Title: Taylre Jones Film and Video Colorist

and so to me that had you know in my mind as soon as I think about that I think about blues you know as being kind of that loneliness feeling you know that's a typical emotional feel for blue but typically what I do as a colorist is I like to work in what's
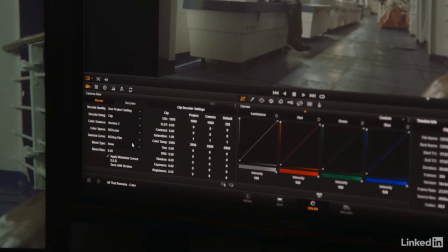516s
called red film log so I'm going to go into the camera metadata I'm going to change that over to red film logs we see this here red log film
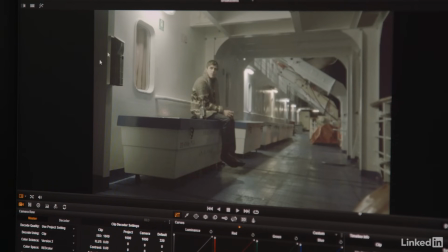523s
now the image looks even more desaturated it looks a little bit brighter and the benefit of that as I can see where I can truly stretch that full stretch to that image. So my first thought process was I really want to give an interesting vibe to the background. And in this process we actually talked about utilizing LUTs and we actually decided upon kind of a Kodak LUT.
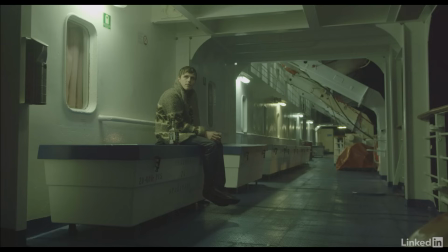549s
So it kind of emulates the film stock of Kodak. And so I'll go ahead and turn that on.
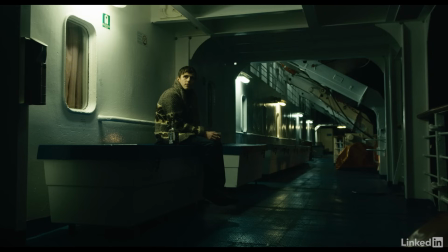556s
So we see right off the bat, we're getting a nice rich contrast and it actually looks pretty good just right off the bat. The second thing I'm going to do after that adjustment is I'm going to go ahead and put in some saturation, kind of tweak the lighting just a little bit more.
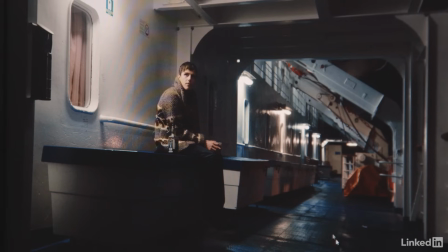570s
I kind of had the image in the general color tones that I wanted it to have. So then I wanted to just really bring my attention, my focus to the character. So I create what's called power windows to really draw and isolate areas of light and enhance areas of light or color or whatever it may be,
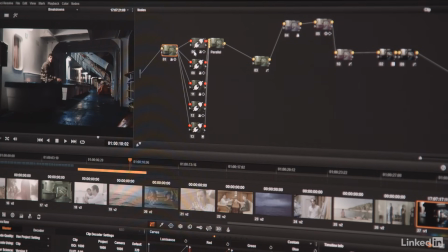587s
but in this instance it's going to be lighting. And so this first adjustment I'm doing here, it's real subtle, slight vignetting to just the tip edges of the image.
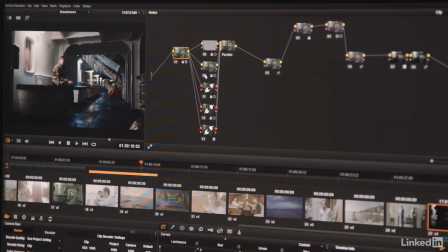596s
Very small to see, but it just kind of draws your eye in just a touch. Bringing some exposure up on the character.
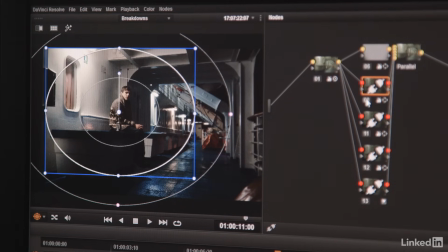603s
So you can see this window, I created this light pool here, or enhanced the light in that pool, so you can see that. that. I did it again on the character specifically just to make him pop just a touch more.
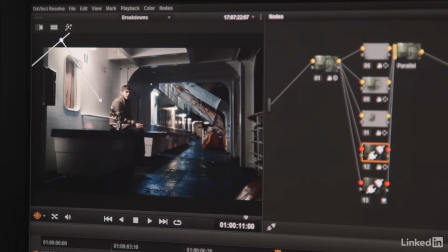616s
Then this one, I'm isolating. This light's just a little too bright. I want to really draw my attention on the character right here.
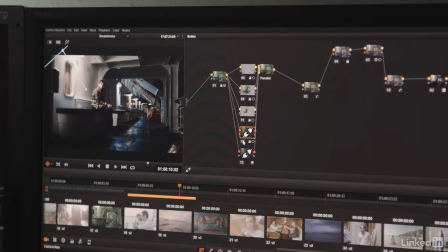624s
So what I did was I drew a gradient here, drove down the light just a touch,
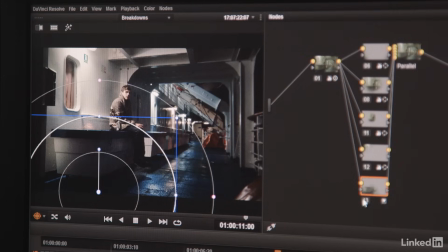628s
and then last but not least brought up just a little bit more of this foreground so that my eye doesn't draw too much into the background but it kind of draws more towards the foreground. So let me just give you an example before and after. This is our starting point.
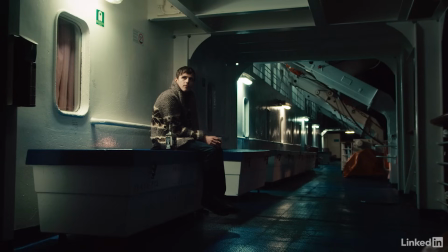643s
This is our finishing point, before and after.
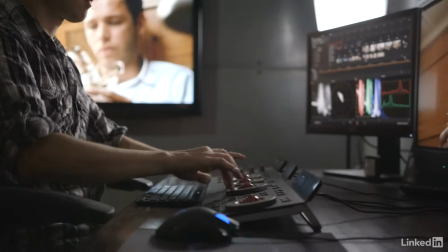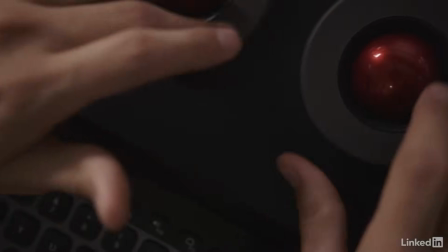656s
What I find is there'll be films that I love the way that it looked, but I never get to see what did the colorist do to it. And I'm sure that's part of their secret sauce. They don't want to reveal a lot of the things that they're doing.
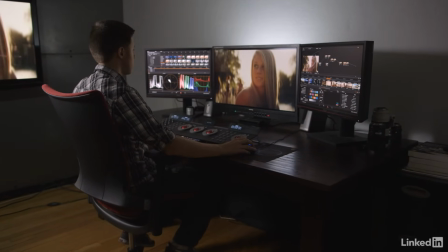669s
But for me, I believe that they can be really inspiring to the creative market if they would do those kinds of things.
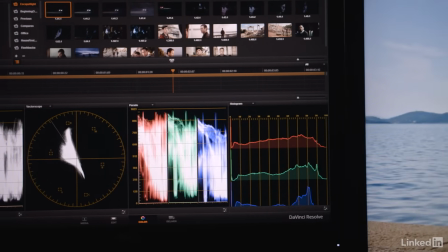678s
So on Vimeo, I've created different color reels from different films I've worked on. And there was one film in particular, The House on Pine Street, that I worked on.
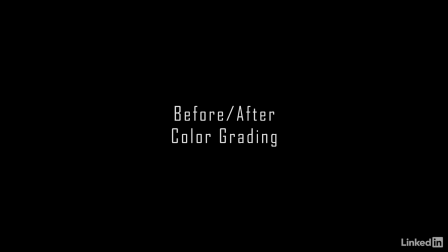688s
That Vimeo video that I created was kind of just a breakdown of some of the scenes I did and some breakdowns of the color in those scenes. And what happened was I posted it just for the cast and crew to see, and somebody posted it to Reddit,
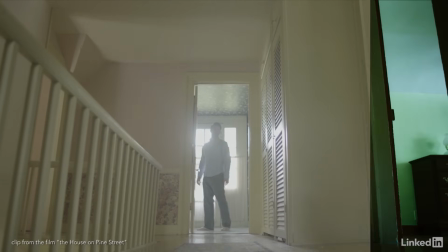702s
and from there it became one of the top five videos on Reddit and just blew up.
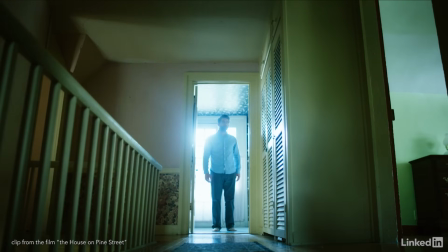708s
It's got a good million views or so on it now and just continues to keep being an exposure tool for me.
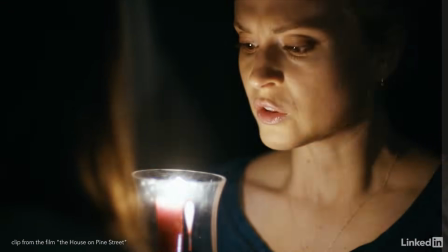715s
Since that Vimeo video went on the internet and went viral, I've worked for commercials in other countries like Australia, Kuwait.
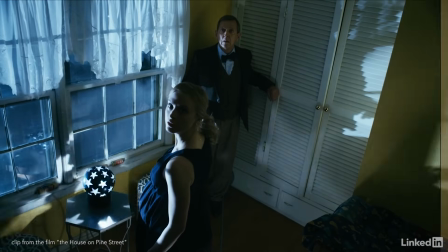722s
There's not a marketing tool that I could have used that would have been more successful at just getting my name out there. With this film, it was a lot of fun. It was just a great story. This is a, it's kind of a psychological horror.
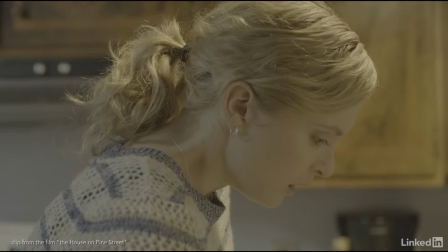739s
First adjustment I'm doing is typically my contrast and saturations.
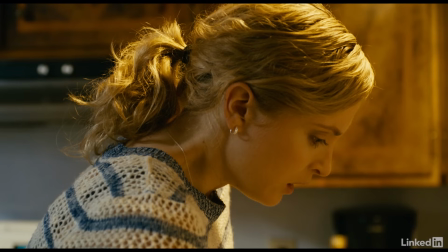744s
From that point, just increasing those contrasts a little bit more, bringing out some of the detail of her hair and things, you know, I'm bringing more attention to her face.
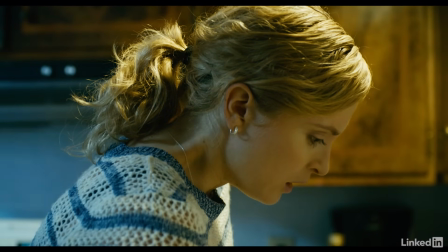753s
From there, I brought in the blues.
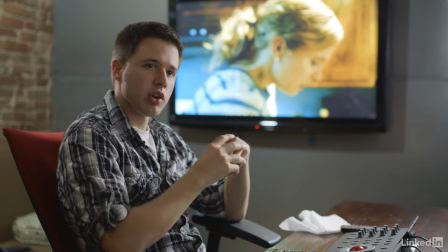756s
This was a very kind of teal and orange type of a film, and so it creates more visual color contrast in the image, makes the palettes themselves are pleasing because they're opposite spectrums, so they create more of a pop to the image,
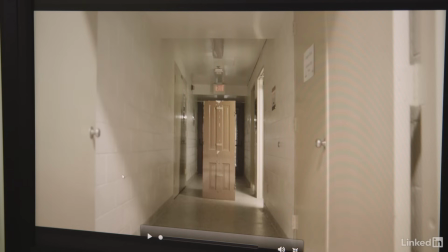772s
more of a contrast to the image. Now this shot here, this is during a nightmare scene.
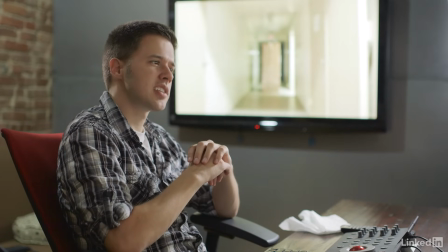777s
I really wanted to be able to enhance that, but I wanted it to feel very scary, like it's in this really abandoned, scary hallway.
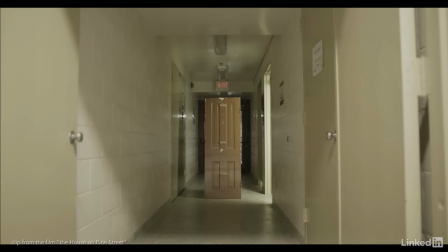785s
So here we're working with the log. So the first thing I'm going to do is enhance the saturations and the contrast like I always do.
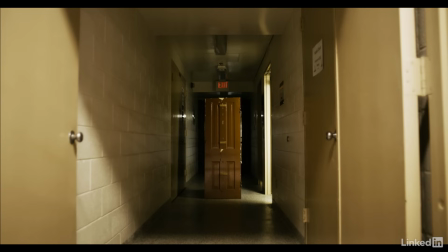793s
But it wasn't scary enough for me. I wanted to push it. This is surreal. This is a nightmare.
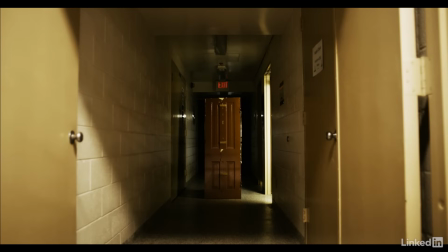798s
And so I even pushed the contrast just a bit more, brought out more of the shadows around the door. I was getting way too much of my eye drawn to the foreground, these doors and this beginning of the hallway and I wanted to focus my attention on the actual door floating in the middle of the hall.
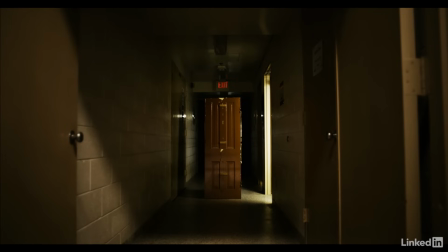814s
So creating kind of that isolation of light, dropping down all that light, drawing my eye to the middle. But now what happens is it's not the right tone. I want it to be scary, which to me was this blue tone that carries throughout the film.
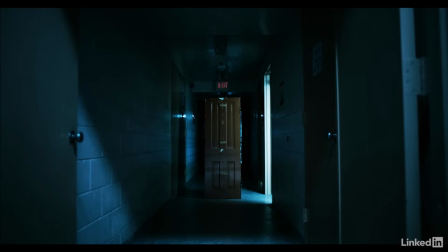828s
So I increased this blue tone into the shot. Now after doing that, this door was a red-orange-ish color and that really needed to stand out. So what I had to do was go back back in, isolate the res of that door and pop it out, really make that door stand out from the scene, really make it pop, and draw your eye and attention to that door.
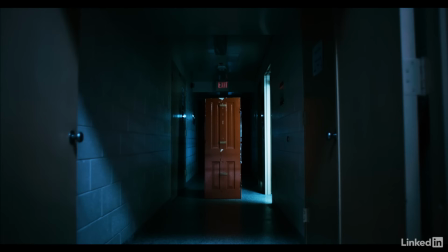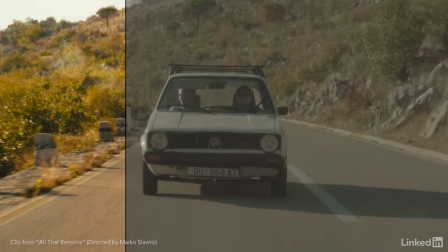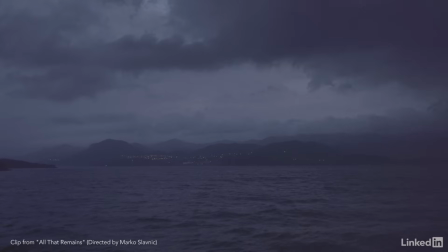860s
One thing that you run into as a colorist is an image is never good enough.
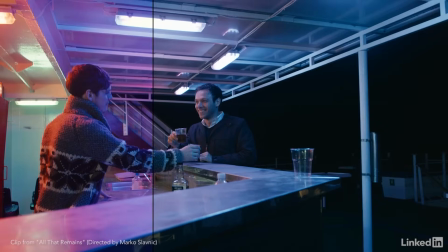864s
You can continue to tweak an image for the rest of your life and never find like this is perfect.
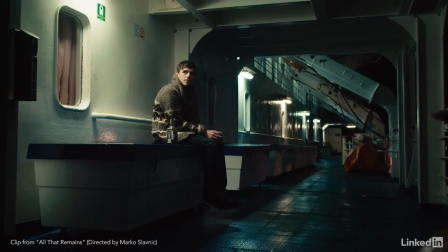874s
Trial and error is your biggest teacher. Experimenting, trying things out, playing around.
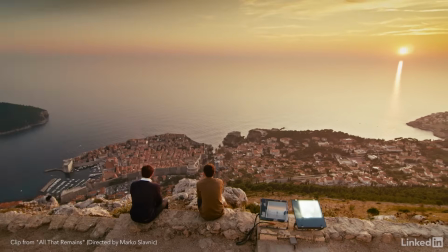881s
You start to learn how different camera types like react to your color.
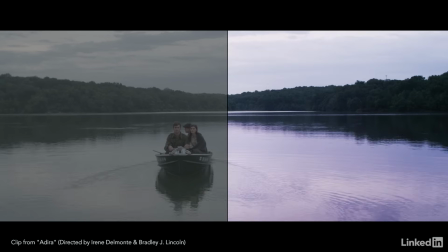887s
There's a lot of also Photoshop, like retouching types of techniques. Just watching and looking at a lot of different photographer's styles that they do.
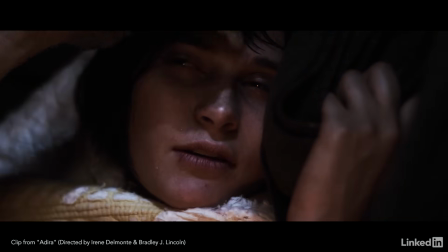897s
All those kinds of things help me to kind of get that beginning process. And then in terms of technical elements,
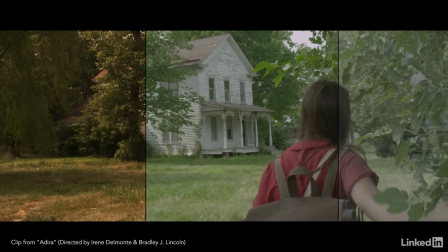902s
there's a lot that you can learn from just different color correction handbooks or textbooks or whatever it may be about color correction
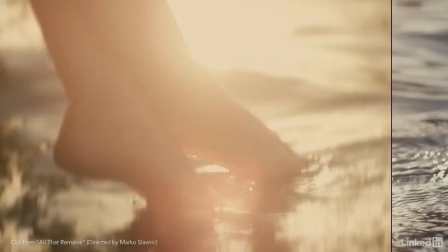910s
that really helps you to understand all the technical things that you need to know as a colorist.
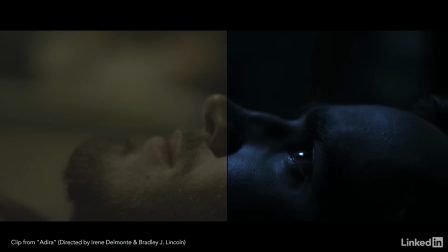916s
And so from that point, I mean, really the only end is whatever your creative mind can think of.